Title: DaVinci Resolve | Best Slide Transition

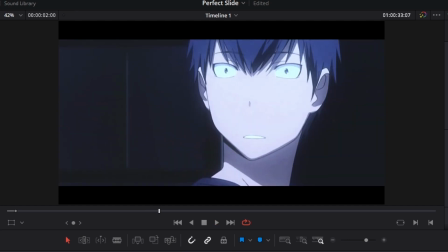704s
then I said the left he's on the left side and what's cool about this one is that just because i showed a tad
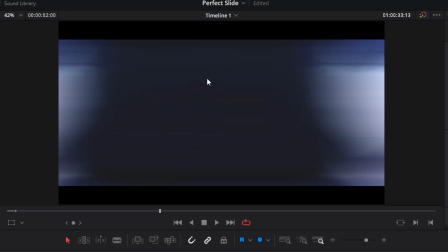710s
bit of motion tile but it kind of blends into her being there in the next scene as i found out when it's going frame i thought it was pretty cool because it's kind of a little bit of a match cut and that's just why it just goes a little bit so smooth to me anyway and
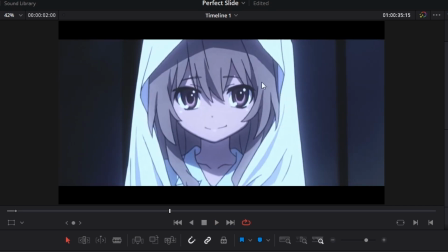724s
then for this one we have to build the scene again let's go to the right side and then if you go to the left he is also
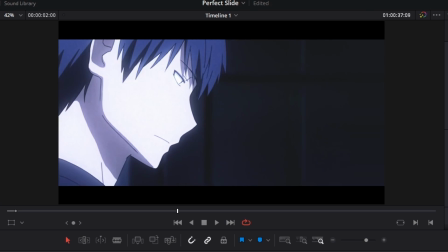731s
standing there and it just makes sense why you slide between those scenes here i have a slide and she's like
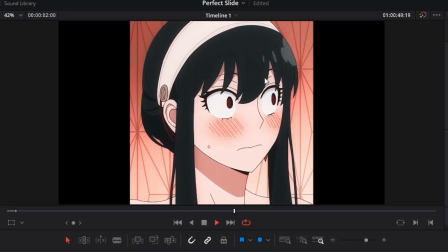738s
already looking to this side where the slide is coming from so i thought that would look pretty good we have a zoom out here and then now he's already looking towards this side
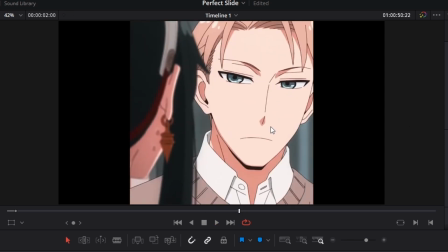745s
and then we could slide over here and then it goes to lloyd is over here and she he's looking at her on the left side and
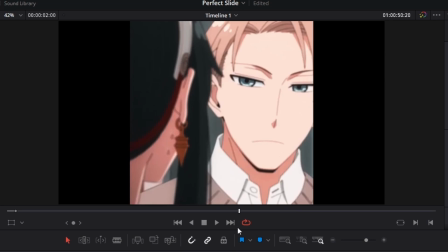751s
then we have another scene that's uh looking at your on the left side so that just makes sense to go left and then right and then for
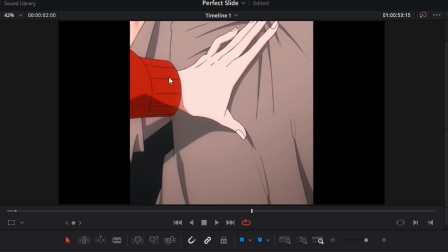758s
this one we have a zoom out and then all the momentum in the movement in the footage is going to the right side so i might as well move everything
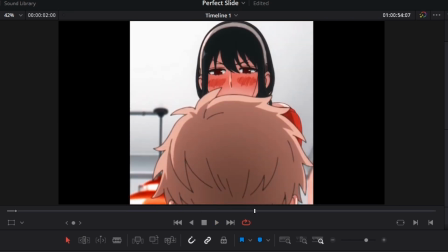764s
to the right so it's like it's pushing and it just guides everything to the right it flows very very nicely here i do
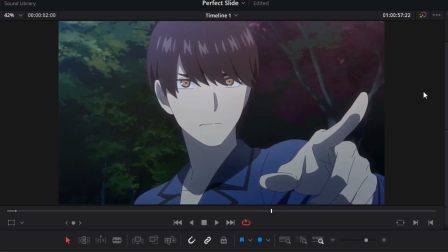771s
a slide over here he's looking to the right and he's pointing also to the right so it's kind of like mentally guiding your eyes
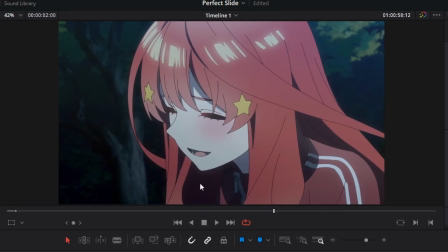777s
to look towards the right side and then when we go slide to the right we see that its key is over there but yeah those are some examples of
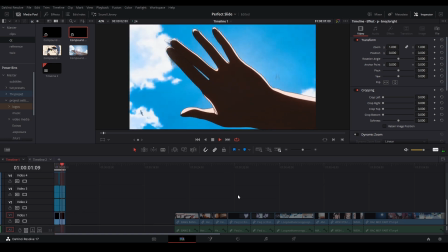784s
when to use a slide if any more questions or suggestions on what i should do in the future please let me know down below
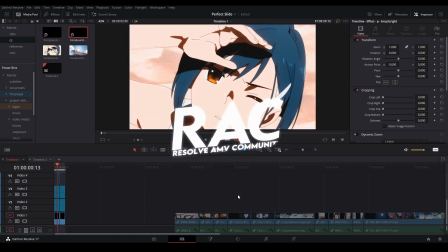789s
in the comment section if you'd like to join the resolve amy community discord server there's a link in the description as well as my own server if you'd like
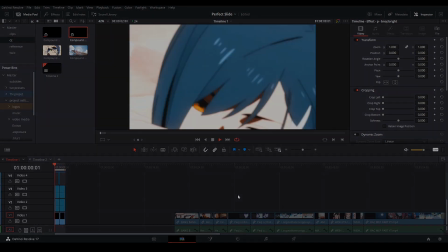794s
to join and with that subscribe and have a good day